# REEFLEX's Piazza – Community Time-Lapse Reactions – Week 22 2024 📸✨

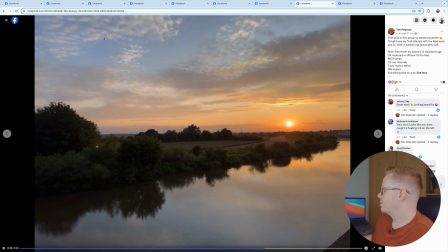[8:11]
It's bizarre, but I love how the colours in the sky change over time. Look at this. This is what I'm saying about going back to the point of time lapses. You'd never see this sort of thing happening in real time.
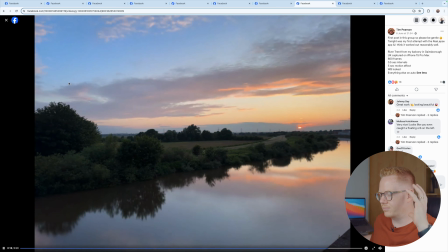[8:31]
It's just happening too slow for our brain or our eyes to process.
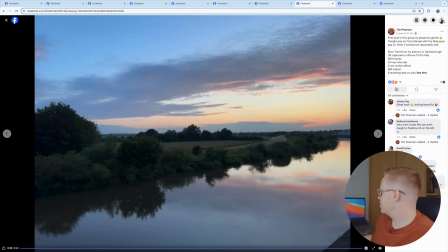[8:38]
Really, really top stuff. I didn't give this a love. I need to. Boom. Right.
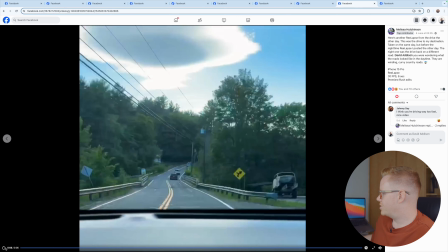[8:43]
So this is a follow-up from last week, which is from Melissa, who is our current photographer of the month.
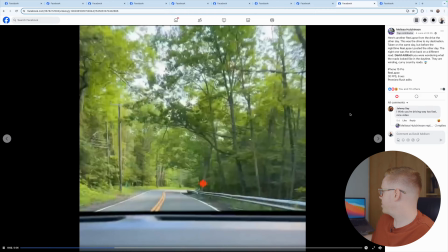[8:50]
And she showed a dark version of this. And here we have the light version.
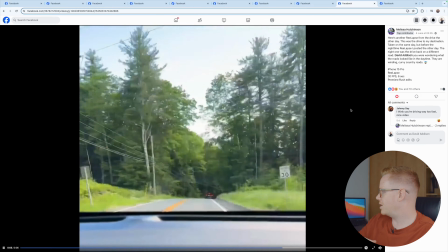[8:55]
Again, Melissa, I think you were one of the people who were saying about being still a bit confused with relapse.
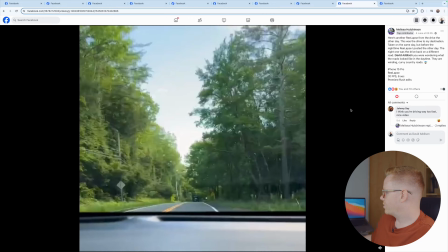[9:03]
And if you want to make this time lapse even smoother, you can use ½ second intervals. Again, with no motion blur. It doesn't look like you've used motion blur here. But yeah, just use ½ second intervals and you'll be fine. Also, the slower you drive, the smoother your time lapse will look as well.
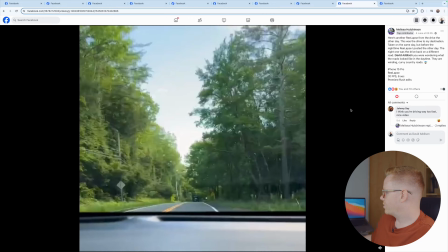[9:20]
Again, this looks like a fairly fast moving road, even though there's lots of twists and turns. Really nice.
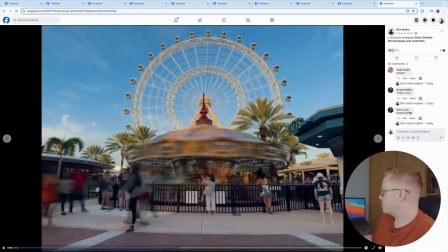[9:27]
I like that it's been followed up and people were watching these videos. So, lastly, look at this. This is really, really nice. There's many things to love. Of course, I love the colours. I love the way the light is hitting this big wheel.
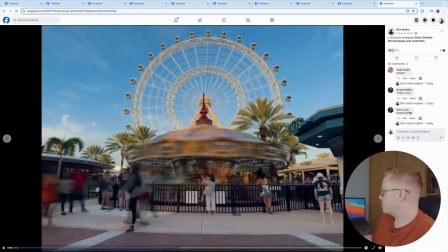[9:45]
I love the way that it's been framed with the top of this carousel in the middle of the big wheel. Love how the big wheel never stops moving throughout the whole time lapse.
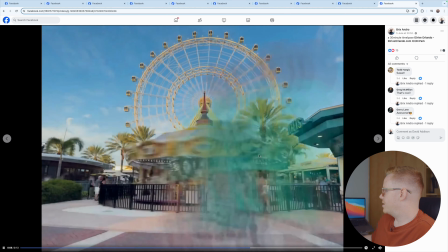[9:54]
I love the motion blur making this look like really, really smooth.
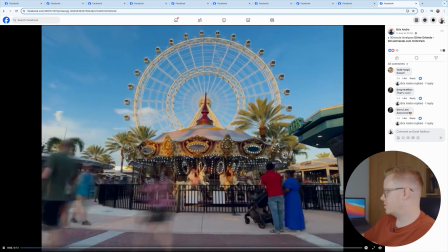[10:01]
I love how it comes to a smooth stop and it goes and it accelerates nicely.
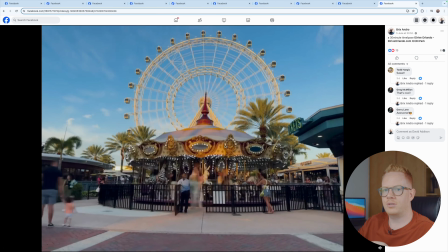[10:07]
And then you get the weird effect, like when you're driving and you're a passenger and you look at the car next to you and you see the wheel
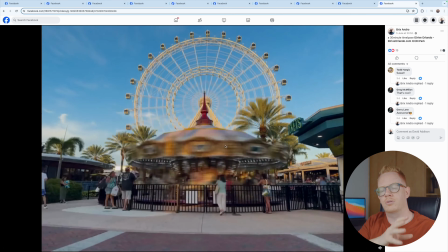[10:16]
and the wheel drum or the wheel, what blinking heck?
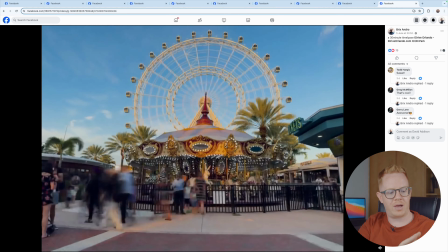[10:24]
Wheel trim. Yeah, you can see the pattern in the wheel trim and it's not spinning really fast.
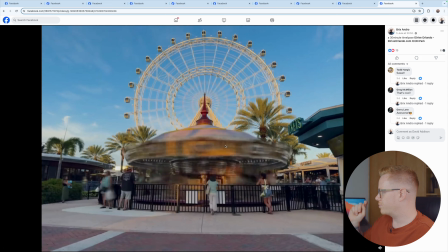[10:29]
It's just kind of like hovering there. That is doing that. It's like the helicopter rotor effect where certain frame rates,
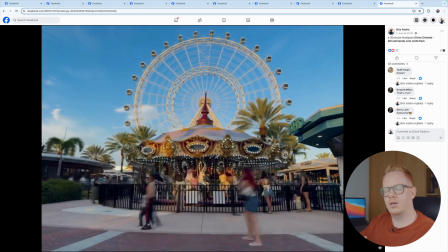[10:38]
can make helicopters look like they're just hovering and the rotors are just not rotating at all.
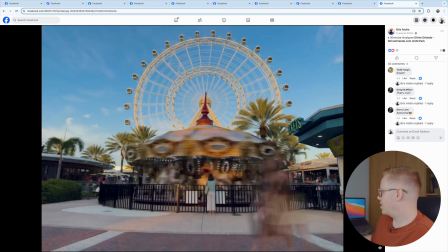[10:45]
And this gives me those same sort of vibes. Really, really nice.
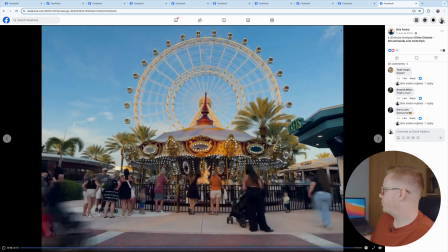[10:51]
And this is the maximum aspect ratio. So you've got a 4:3 here. A few of these are actually. This one is as well. So this person, Briggs, is getting the full resolution of the sensor. And he or she, looks like a he from what I can see, can crop in.
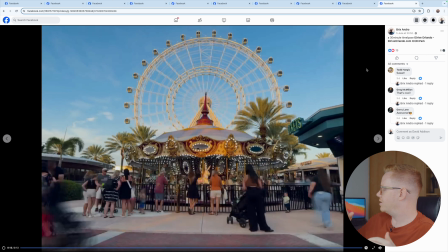[11:12]
Yeah, looks like, yeah. He can crop into 4K later, can add a slow pan and zoom and things like that, just to add to this as well. So that is this first ever, I suppose, Relapse exclusive Reflex Piazza Facebook group reaction. If you want to see the photos, I highly recommend you do, because it is really, really top stuff. Very, very inspiring for me. Both of these have been, and I look forward to seeing what you post next week. Have a good one, and I'll see you there.